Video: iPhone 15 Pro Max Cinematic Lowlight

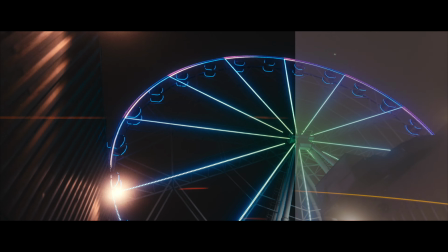(0:47)
What's good, guys? How did you like the video you just saw? Let me know down in the comments.
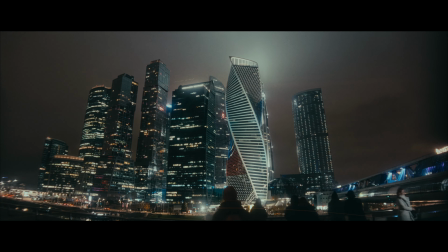(0:52)
So now let's have a look at Apple Login Lowlight. I'll show you the behind the scenes, ungraded footage, what gear I used,
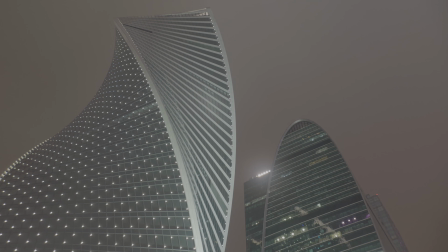(0:58)
what ISO values, a different color grade without film emulation with Dehancer plugin, and more.
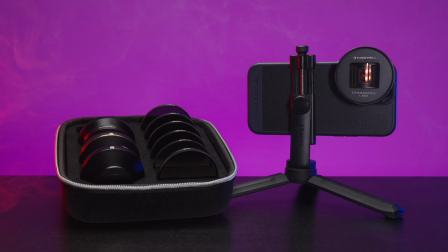(1:03)
So here is the setup I used. iPhone 15 Pro Max in a Freewell Sherpa case, and in 80% of the shots I used the cinemorphic gold
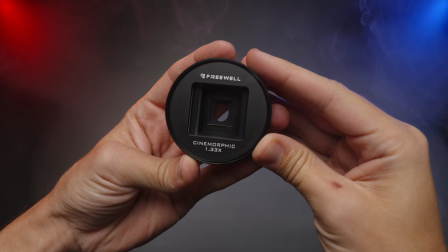(1:11)
1.33x Freewell Sherpa lens, with 1/4 snow mist filter to add a bit of bloom effect to the highlights.
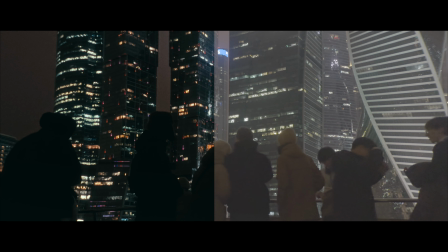(1:17)
I also did use the Freewell Sherpa 70mm telephoto lens a few times, and I did some tests with the 18mm wide lens.
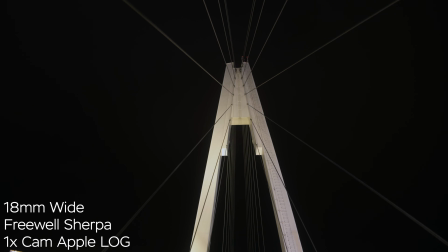(1:25)
The gimbal I used is Moza Aircross S, super lightweight and quite stable.
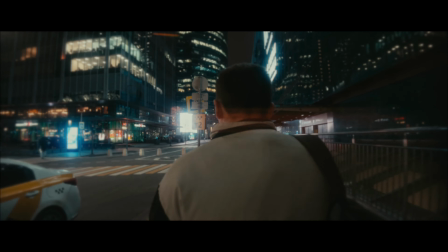(1:29)
I had to turn off the stabilization in Blackmagic Camera App completely, because it might give you weird results with the anamorphic lens.
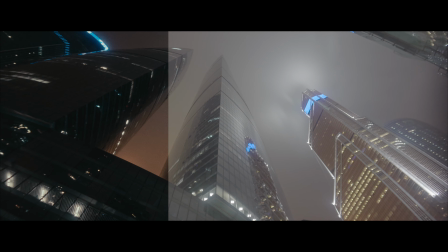(1:37)
I used only the 1x camera, obviously because it gives you the best low light results.
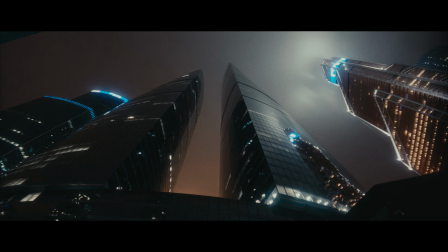(1:41)
I used Blackmagic Camera App for better manual controls, H.265 codec for very reasonable file sizes.
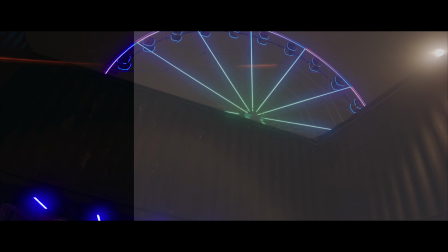(1:48)
I shot mostly in 4K 50 frames per second and occasionally in 4K 25p when it was too dark.
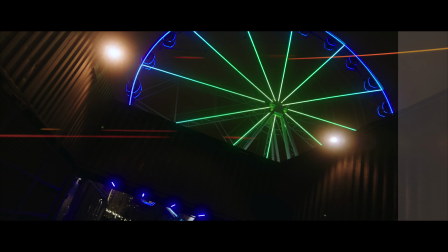(1:53)
And my ISO values were between 400 and 2000 ISO, depending on the scene.
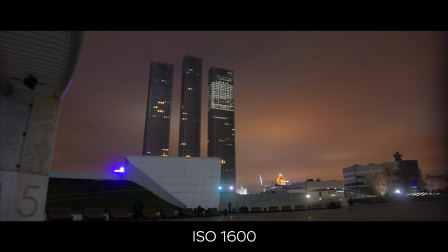(1:58)
And yes, sometimes it was very dark, as you might have noticed. During the shoot, I tried to find different objects on the foreground to enhance the feeling of movement and tried to move as slow as I could.
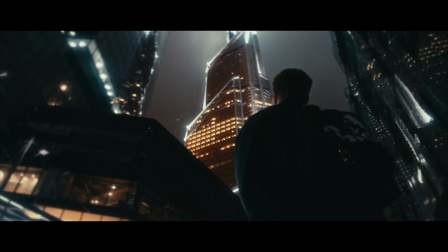(2:09)
And I was asking random people to be my models occasionally, and even was in the shot myself once.
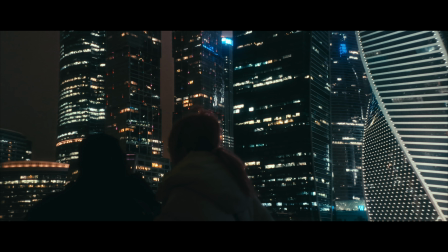(2:14)
I also did use a lot of manual focus settings to fix the focus on the buildings far away, for the autofocus not to try to jump to people on the foreground.
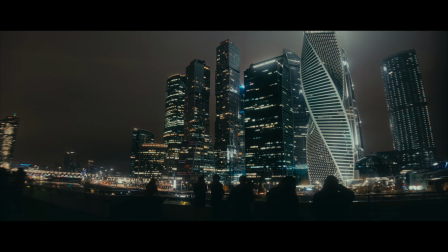(2:22)
Of course, I was using the manual white balance and my favorite preview LUT from Alistair Chapman for -2 stops of exposure.
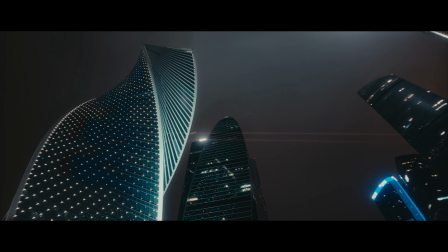(2:29)
It's free and I'll leave a link to it down below. The 1.33x Freewell Sherpa cinemorphic lens is a bit soft on the edges, which I like.
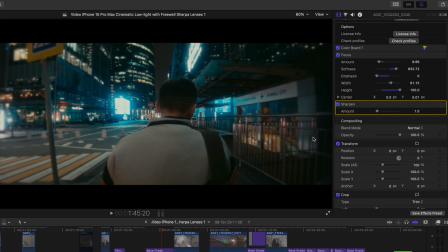(2:37)
But on some shots I added some extra blur on the sides with a built-in effect called Focus in Final Cut Pro 10.
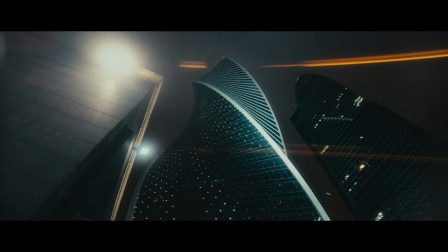(2:43)
Also, this lens can sometimes bring you a bit overwhelming flares if there is a harsh source of light in the shot,
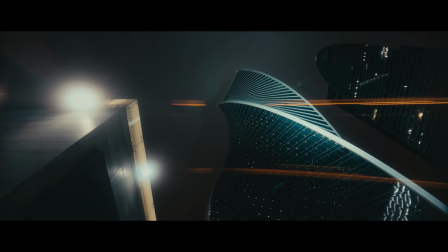(2:49)
but it wasn't that bad on my shoot and I did enjoy using this lens and a snow mist filter combo.
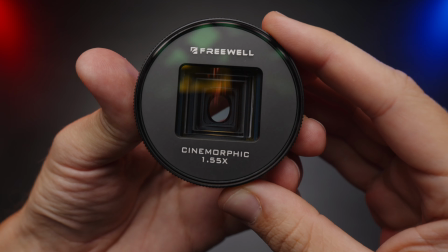(2:54)
Freewell also sells a 1.55x cinemorphic lens and I have a review of it,
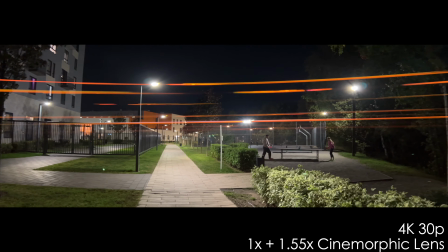(2:58)
but the aspect ratio you get is a bit too narrow and the flares are too strong and saturated to my taste.
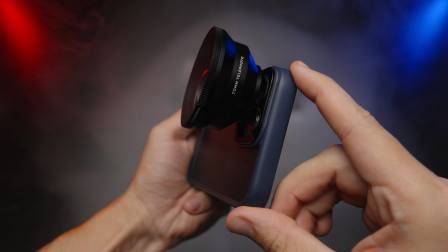(3:04)
The 70mm telephoto Freewell Sherpa lens showed very nice results and gave me a bit tighter perspective and better parallax effect,
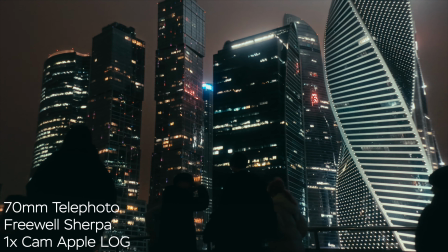(3:11)
and its strong pincushion distortion doesn't seem to be a big issue. As I said, I did a few tests with the 18mm Freewell Sherpa lens.
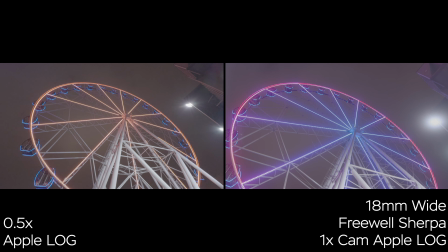(3:18)
It's noticeably narrower than the 0.5x camera of the iPhone, but the footage is a lot cleaner.
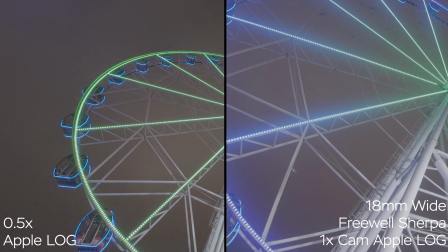(3:23)
I just didn't need this 18mm wide lens on my shoot too often,
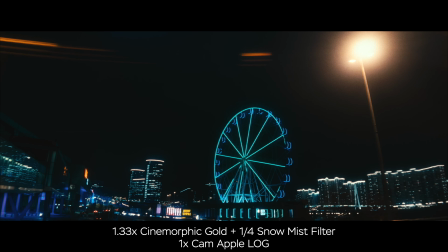(3:27)
because I was mainly using the 1.33x cinemorphic lens, which gives you a wider field of view anyways.
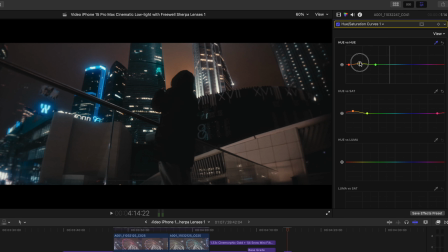(3:32)
As far as editing goes, even in super low light, the Apple Log is very capable and I can really push and pull the image a lot.
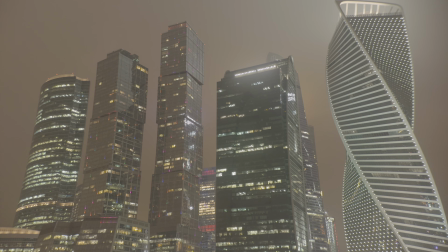(3:39)
The noise is fine and it doesn't look too distracting.
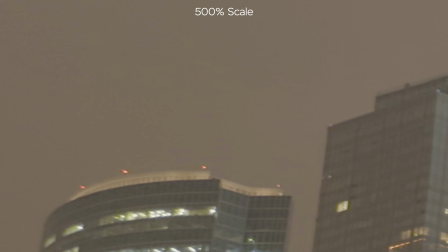(3:42)
We do see some noise reduction algorithms being applied, but it's not that heavy, and all in all I did change quite a lot of hues and colors and the image still holds up well.
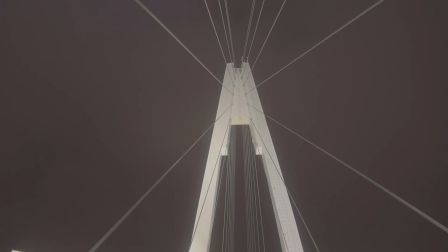(3:50)
So here's the log footage without any grades so you can see all the noise. Here is my grade without film emulation with Dehancer.
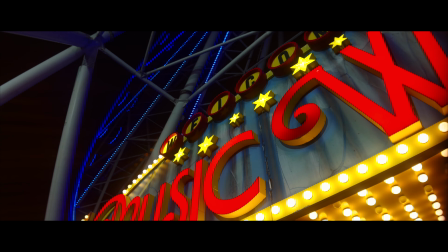(3:57)
It looks really nice in my opinion, but I wanted to give this image a bit of a grungy vibe.
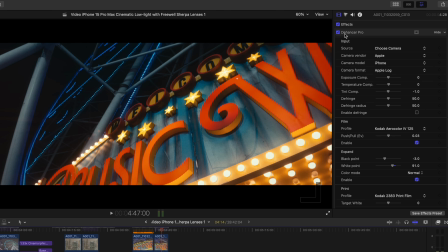(4:01)
So I used Dehancer film emulation plugin and my favorite Kodak Aero Color 4 film stock, with just a touch of fine grain, halation and bloom effects.
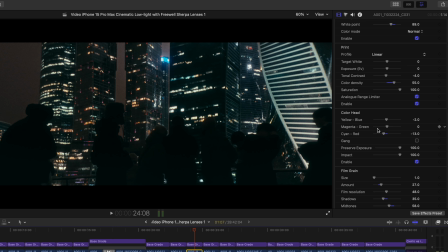(4:10)
And also I was pushing the image more towards yellow and cyan tones to create color contrast.
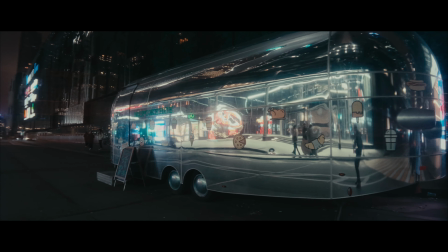(4:15)
If you want to learn more about Dehancer or working with Apple Log, I'll leave a couple of in-depth tutorials in the description.
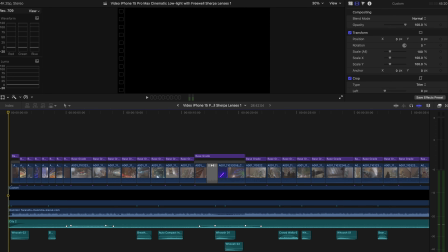(4:22)
Oh yeah, and of course I added some sound design.
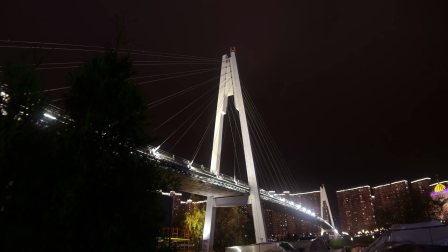(4:24)
One of the most irritating issues of filmmaking with iPhone in low light is the reflection of the sensor if you point the camera directly to a bright source of light.
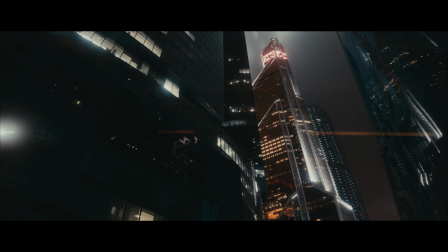(4:33)
And I did see those artifacts a couple of times, but they were not overwhelming, and if you frame your shots accurately, you can almost eliminate those completely.
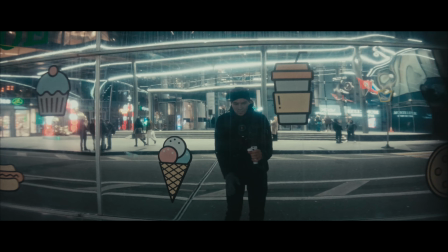(4:41)
I didn't use cinematic mode in this video because you cannot film in Apple Log with the cinematic mode.
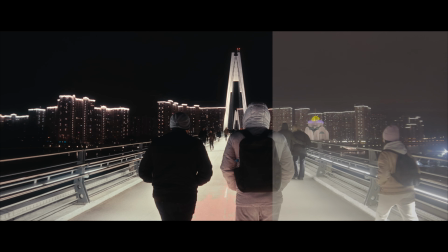(4:46)
But it would be really cool to have such an option one day, and I do hope it's possible. Smash the like and subscribe buttons if you also want this feature in your iPhone.